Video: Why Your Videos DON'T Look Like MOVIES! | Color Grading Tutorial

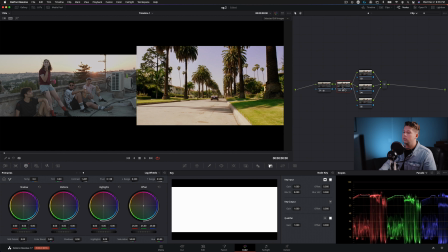8:13 And then we'll jump into our log in our second node, log wheels, and take our shadows and pull them right down. And that's going to kind of match that look that we see in the right. It's a very different tonal curve. The shadows kind of drop off and then they go straight to black.
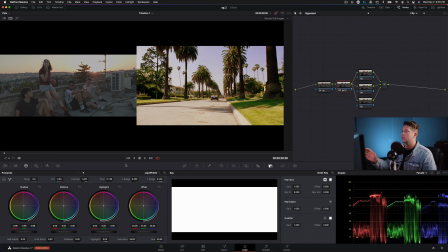8:26 So already, we're kind of getting it closer in terms of contrast. Now, obviously there's like no saturation here, so we'll go ahead and pump that up. I'm using the panel for that, and that alone made a big, big difference.
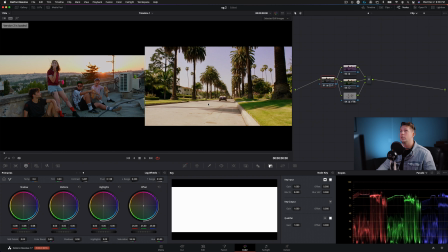8:39 I mean, already just looking at the contrast between the two, like this is the first look I made just, off the top of my head in just a few minutes, and look at the difference between the two. I didn't really add any saturation to the original image. This still is the reason I was like, oh, it definitely needs a whole lot more saturation. That's what pushed me to make that decision.
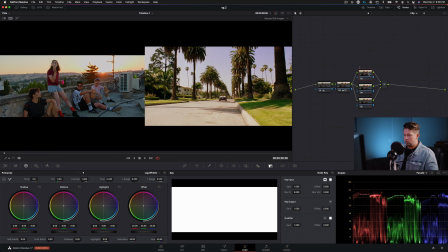8:56 Moving on, let's go into we're gonna name this one our look node, and we're gonna pull the saturation back just slightly, but we're gonna keep it up in the node before so that we can send as much information to these parallel nodes as possible. That's gonna help us if we're pulling any keys or if we need to make any qualifications. So again, back into the look, I'm gonna push a little bit more blue into the sky.
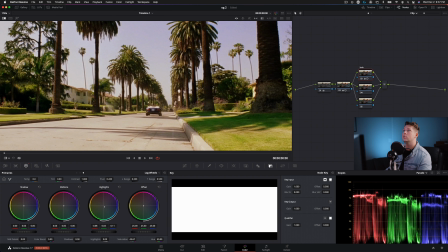9:16 And let's go ahead and switch this to a wipe, just because I want to be able to use a little more of the frame here to see what our skin tones are looking like.
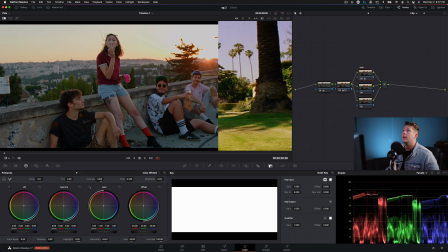9:23 All right, so now I'm going to be taking my gain here, and we kind of have these purple skies from our reference. I'm not exactly going to match that. Also, we're at sunset instead of midday, so it's a very different look that we'd be after there. But I think we can kind of get it there just using our gain, pulling it a little bit more towards blue, and then taking our gamma and just warming this up.
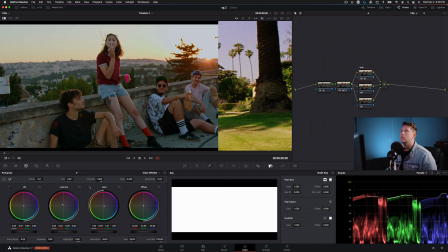9:44 Lift, let's see where lift should go. I mean, we're getting a lot of different results based on where we pull it. We could go right here, sitting a little bit more towards green, and then pull our gamma back towards blue, but I like the gamma where it's at, so let's just keep working with the lift.
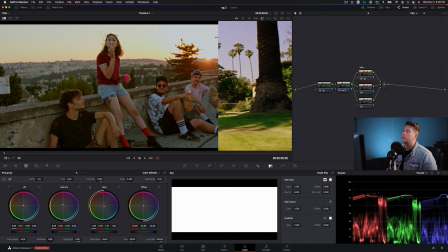9:59 I'm gonna take that lift also towards a little bit more yellow, and then I'm gonna go into my log wheels, and here we're gonna pull it more towards blue. And this is just gonna be affecting the very lower regions of the image here. So let's look at what that node did.
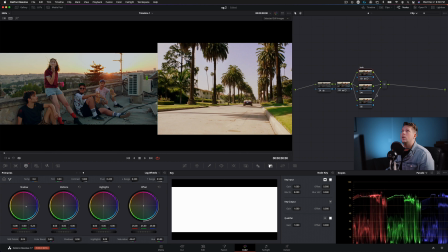10:14 There's just a little bit of difference there, nothing too strong. I don't think our skin tones need too much work.
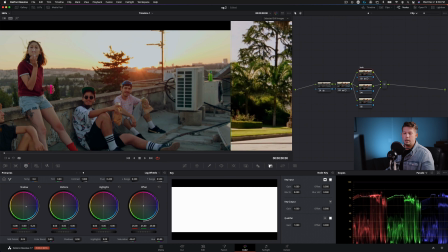10:19 We could go ahead, let's turn off split screen,
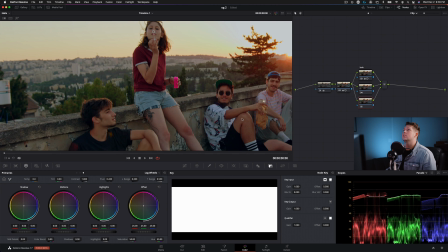10:23 and let's just get a general qualification so we can kind of balance out these skin tones. They're a little bit green, a little bit desaturated in some instances, but also a little bit dark. So let's go ahead and go into color, presets, 6 vector red, and let's see what that qualification gave us.
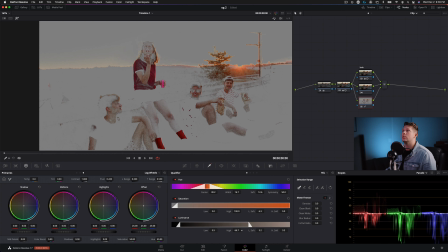10:38 A little bit too much sky, so we're gonna take our luminance and our high range and pull this down. And also our saturation, we're gonna pull that low end down. And let's widen out our qualification here. And then we'll add some denoising just to make it all look a little bit smoother.
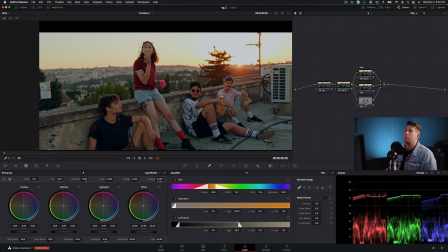10:51 So I can see we didn't quite get her face in that one. So I'm gonna do an interesting trick here, and that is make one more parallel node. Then I'm gonna go into add node and then add in a key mixer. We're gonna take this key along with our second key, and then we need to actually add a serial. And I'm gonna send that key mixer information into the serial node here.
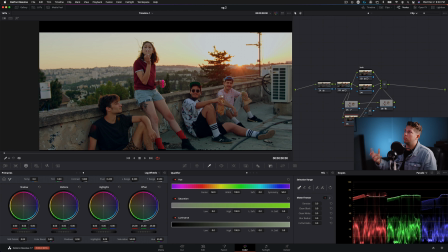11:11 And what the key mixer does is it takes multiple keys and then combines them, and then you can send that as an output into a different node.
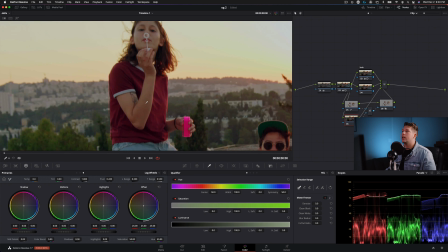11:17 So let's see exactly how I'm gonna use that. I'm gonna zoom in here, and I'm gonna pull a new key for her face, highlight this to see what we have.
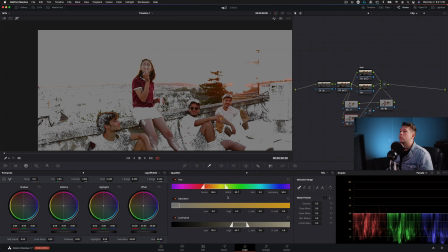11:23 And it's really getting a whole lot more than what I wanted, so let's refine this some more. Pulling back on our width. Saturation, we're gonna bring up that low soft, and pull the high end down.
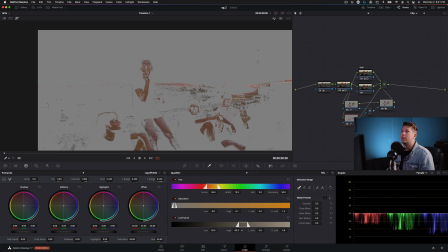11:38 High soft. And it's okay if we have anything overlapping, but that looks pretty good. We're gonna go ahead and denoise this one as well. And now this is our overall key. And you can see it did a really good job of getting everybody's skin tones. It's not too blotchy. If we were to denoise it earlier on, we'd have an even better result. But let's go ahead and start working in this node now.
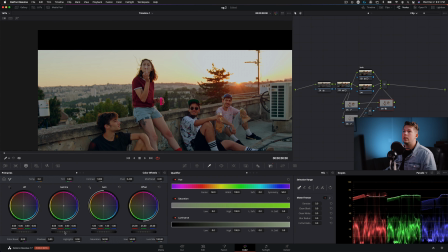11:56 And let's just bring up the overall exposure some. Gonna use our gamma here. So just to pop them out some, not too much. And then push a little bit more magenta.
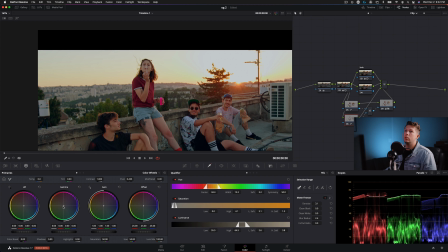12:12 Especially in her skin. I'm gonna go into this node individually. Awesome. And now we can see the difference that makes. That really just kind of really brings them out.